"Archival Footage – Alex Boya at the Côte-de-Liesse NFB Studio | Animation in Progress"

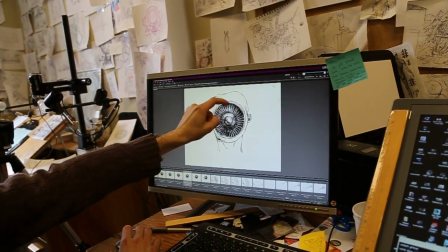It has the turbine, a solid, all the scales.
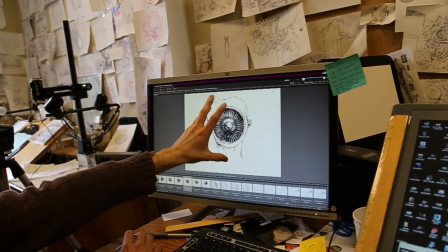Then you have a frame of skin, and all of it is basically, this part here is going forward,
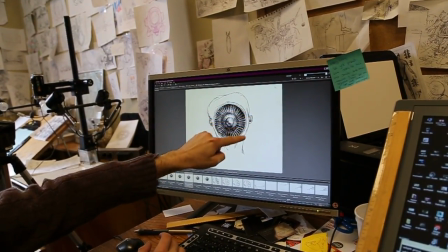this is going in the back, and this is basically at a mid-level, as well as the ears and so on.
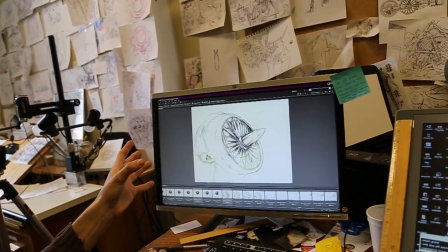So it has a very specific reality to it, you know.
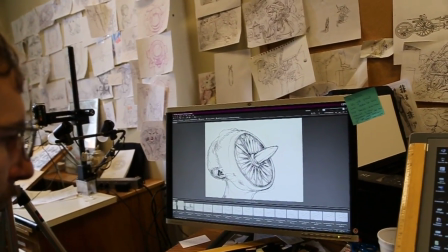But what happens when you have something as complex as basically a 180 degree rotation on that shape?
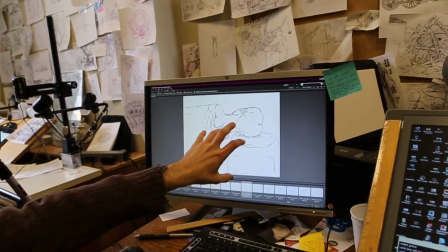If I had a 3D model, it'd be quite simple, because I'm simply going to have whatever the rendition of that
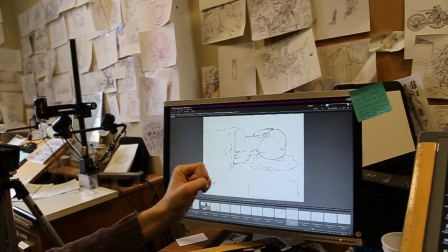model will be. The reality is the same. It's a constant reality, and you simply have specific shots of that 3D shape.
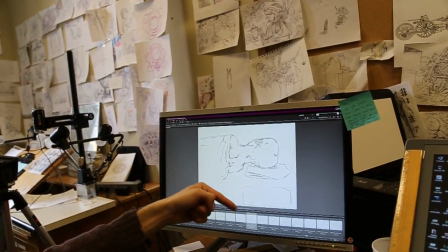But in my case here, I need to solve that issue every single time, being aware of the whole composition.
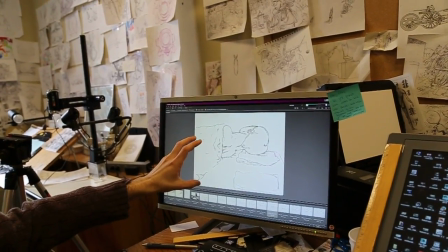So it's extremely subjective and
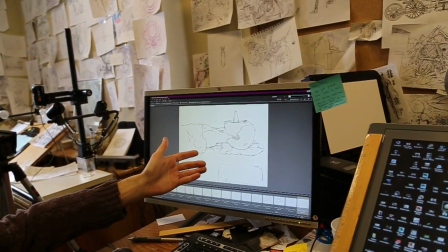anti-realistic. It's anti-realism in a way. So I'm pausing here, and now I'm starting to have the rotation.
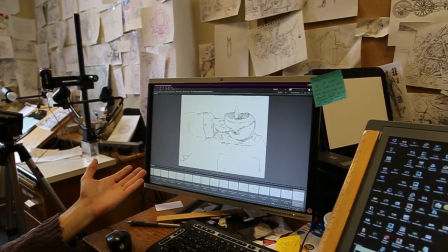We know what the shape looks like conceptually, but this is what actually happened.
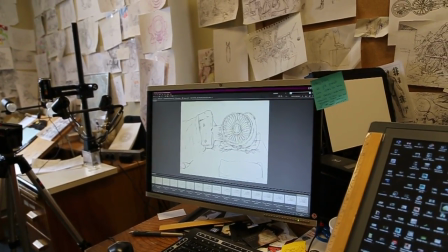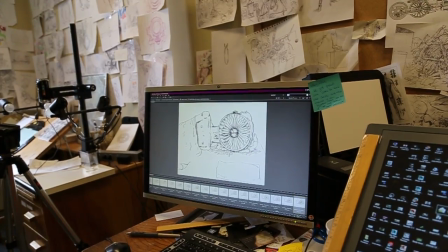So why did I do it like this?
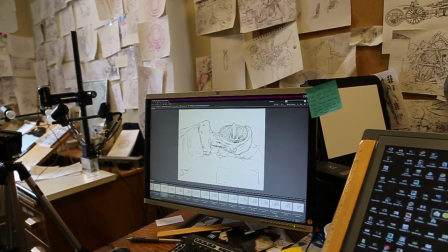So this is not logical in any way, because each
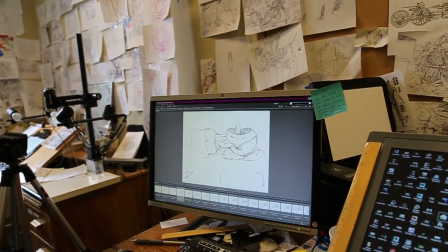element is on its own track of logic.
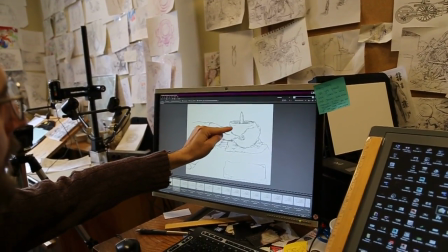Okay, so you have this circle here that rotated in a very
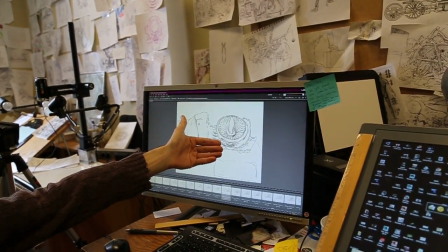independent way, okay, till it reaches a perfect circle.
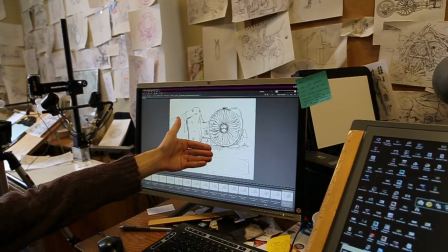Okay, and well, this is I'm looking for these very bold, strong,
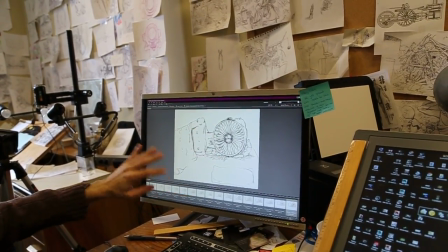perfect circles throughout the compositions everywhere.
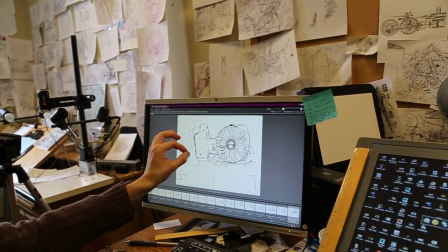You have it on the fan, you have it on the table, and it's basically the only geometric
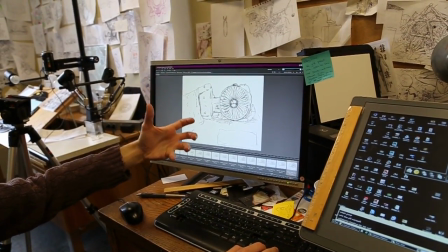stable shape that you're gonna see throughout the film, and everything around it is fluid.
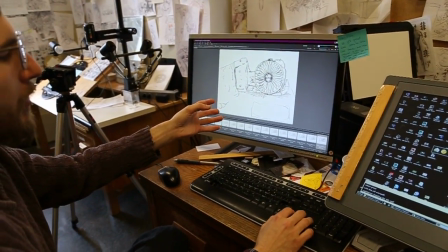It's so I have no other choice but to
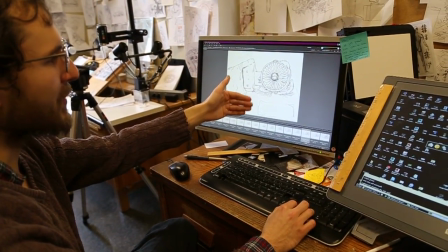try to impose this geometrical shape to something that was hyper, that had
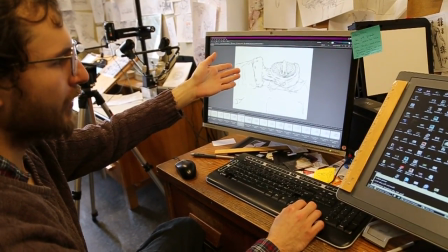that was mimicking realism. It wasn't supposed to be a graphic interpretation of a circle.
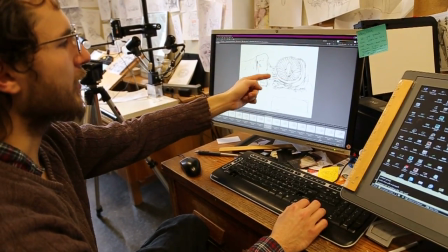It was supposed to be a mimicry of realism.
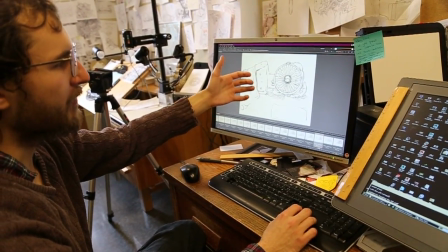But all of a sudden, it just kind of was pushed into this geometric logic.
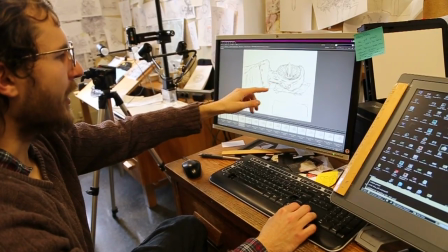So that's the first plane. The second plane, sorry, not the plane, because it's confusing because there is an airplane in the film.
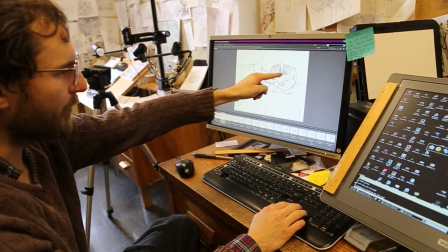I mean like the layer of logic. So that is one of the shapes over here that has its specific rotation.
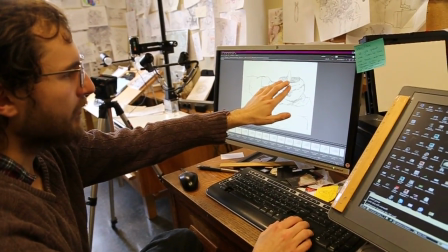Then you have the interior of the turbine that is kind of on its own logic, okay?
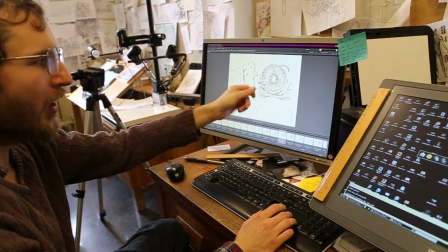You can see it rotating, and all of a sudden it has this really almost awkward accelerated switch.
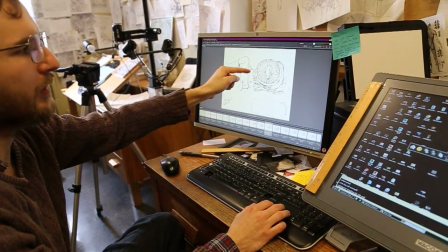It has like this accelerated rotation that is not in cue with, it's not in tune with the circle.
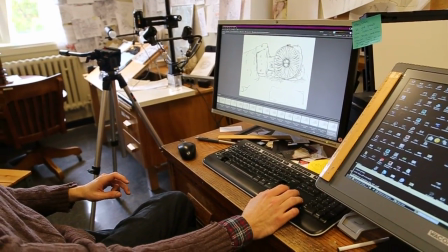To the point where if this was actually a
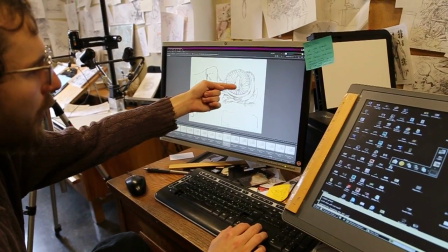3D shape or filmed, it would have to follow the part that it's attached to.
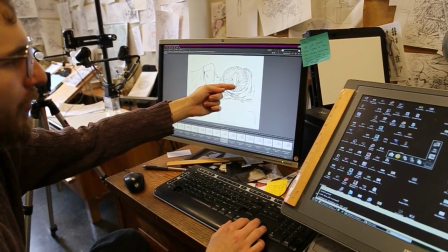But instead of doing this, it tries to mimic what you would be seeing, but it's
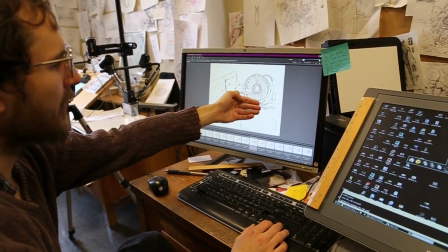instead of going down, it's pulling itself forward, okay?
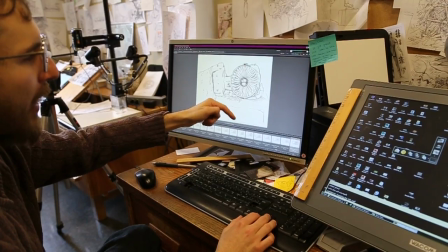And what this does is that it's helping me have our actor, who is an inanimate object, also act in a way.
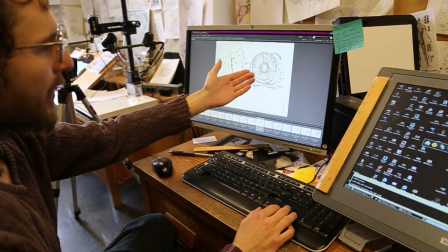Because what this does is that you have this big eye, this big
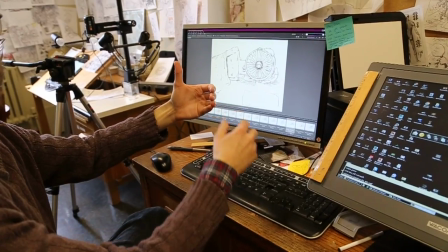pupil focusing the same way my eye would focus.
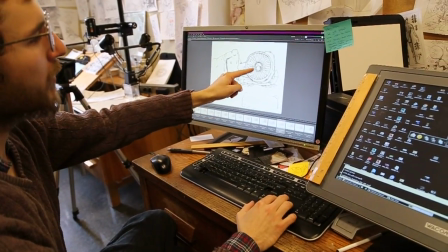Those are almost the muscles of that.